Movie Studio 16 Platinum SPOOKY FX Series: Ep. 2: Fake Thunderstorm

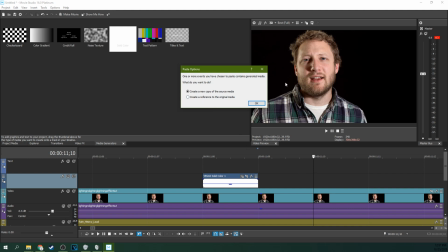8:15 You don't want to create a reference that'll affect both of them anytime you make any edits. You don't want to do that. Create a new copy, hit okay.
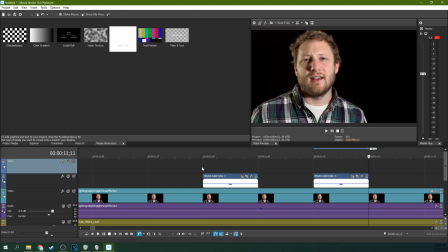8:21 And then so now if you arrow through it, you'll see it flashes twice because there is flash, break, flash.
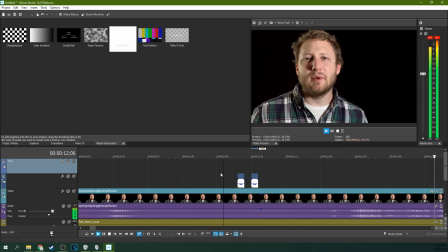8:28 Now let's watch that.
Add a little bit more tension.
And you can space them out a little bit.
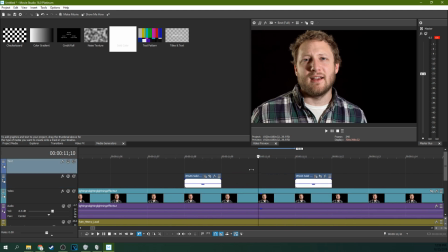8:35 Add a little.
But I think that makes it a little bit too robotic for this shot, and with that sound effect, I think this is where it better sits.
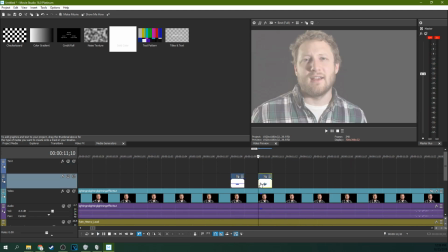8:44 Add a little bit more tension.
But the second one, I don't want it to be the same tension, it's the same brightness. I want it to be actually less bright, as if, or maybe you can even do it to where this one's more bright and this one's less bright.
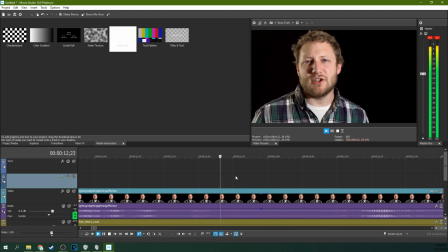9:01 There we go, I like that.
Add a little bit more tension.
And that makes it feel like a thunder crack.
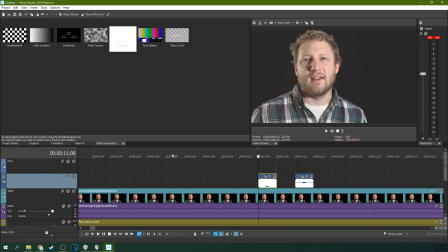9:07 Now, let's go ahead and grab this one right here. Right click, copy. And let's go up to where we have the thunder rolls earlier.
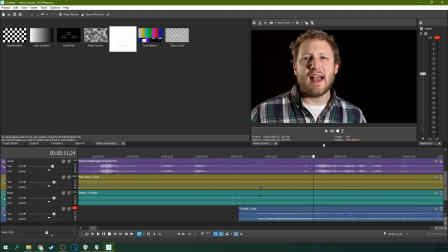9:15 I'm gonna make fake lightning.
So let's zoom back out. I'm using a scroll wheel.
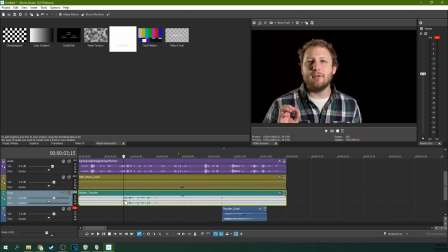9:20 I'm zooming back out. I'm finding here in the timeline where I have the fake light thunder starting.
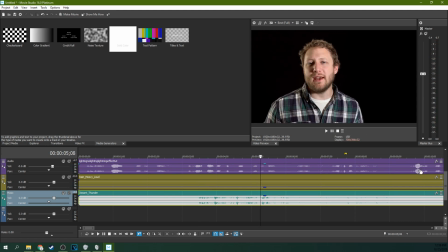9:25 I'm gonna add that extra spooky.
And so that's the distant thunder rolls.
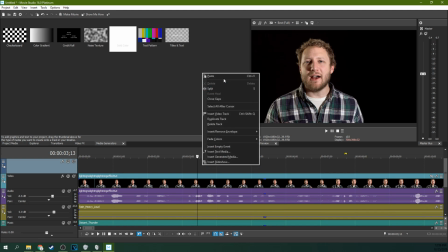9:29 We want to add a little bit of light there too, as if there's lightning out in the distance coming through the window. And we're gonna add a couple more of this footage.
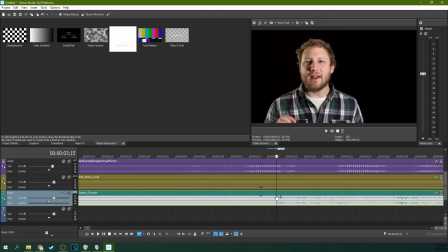9:40 And again, we gotta find the exact frame this starts on. So it starts right there.
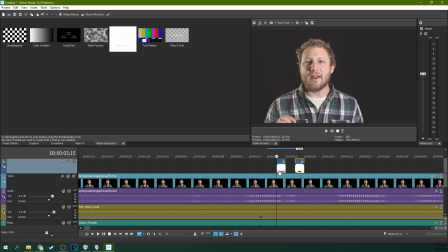9:45 So this needs to start right there and have a gap again. And for this one, it's so far away, I want the opacity just to be 5%.
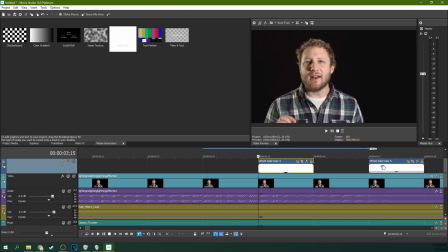9:54 We're going to lower it to 5%.
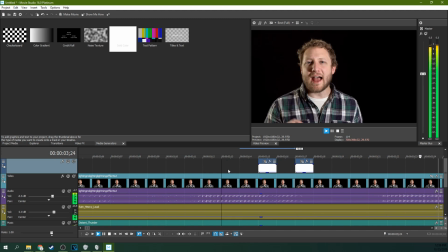10:01 And now let's watch that thunder roll.
How to add that.
Look at that little flutter.
How to add that.
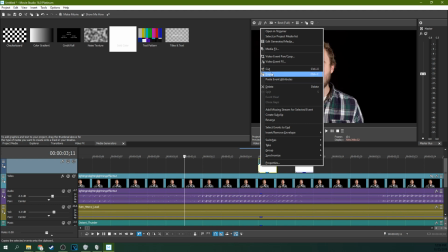10:06 You can even right click and copy, right click and paste.
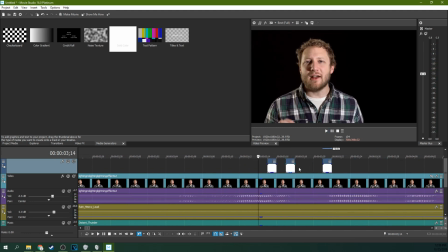10:13 How to add that extra.
And give it a few more frames down and give it that light flickering look.
How to add that extra spooky edge.
And you can go down and add more throughout here anytime you have a thunder crack. And that is how to simulate a thunderstorm, how to add lightning to your shot. So let me know if you make anything cool with this.
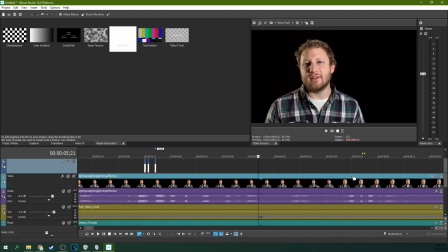10:32 Please let me know. Tell me about it in the comments. I would love to see what you guys are doing with this stuff. Thank you so much for watching. We got 3 more spooky tutorials left. And happy Halloween.
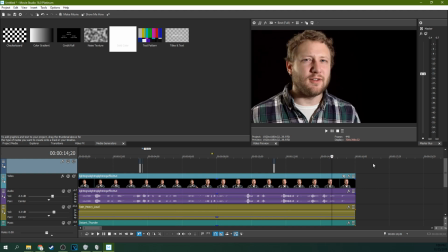10:42 This has been Adam with Tech Dive AV Club. And I appreciate everything you guys have been doing. Our subs are rising real quick. And I can't thank you enough for all of that. See you next time.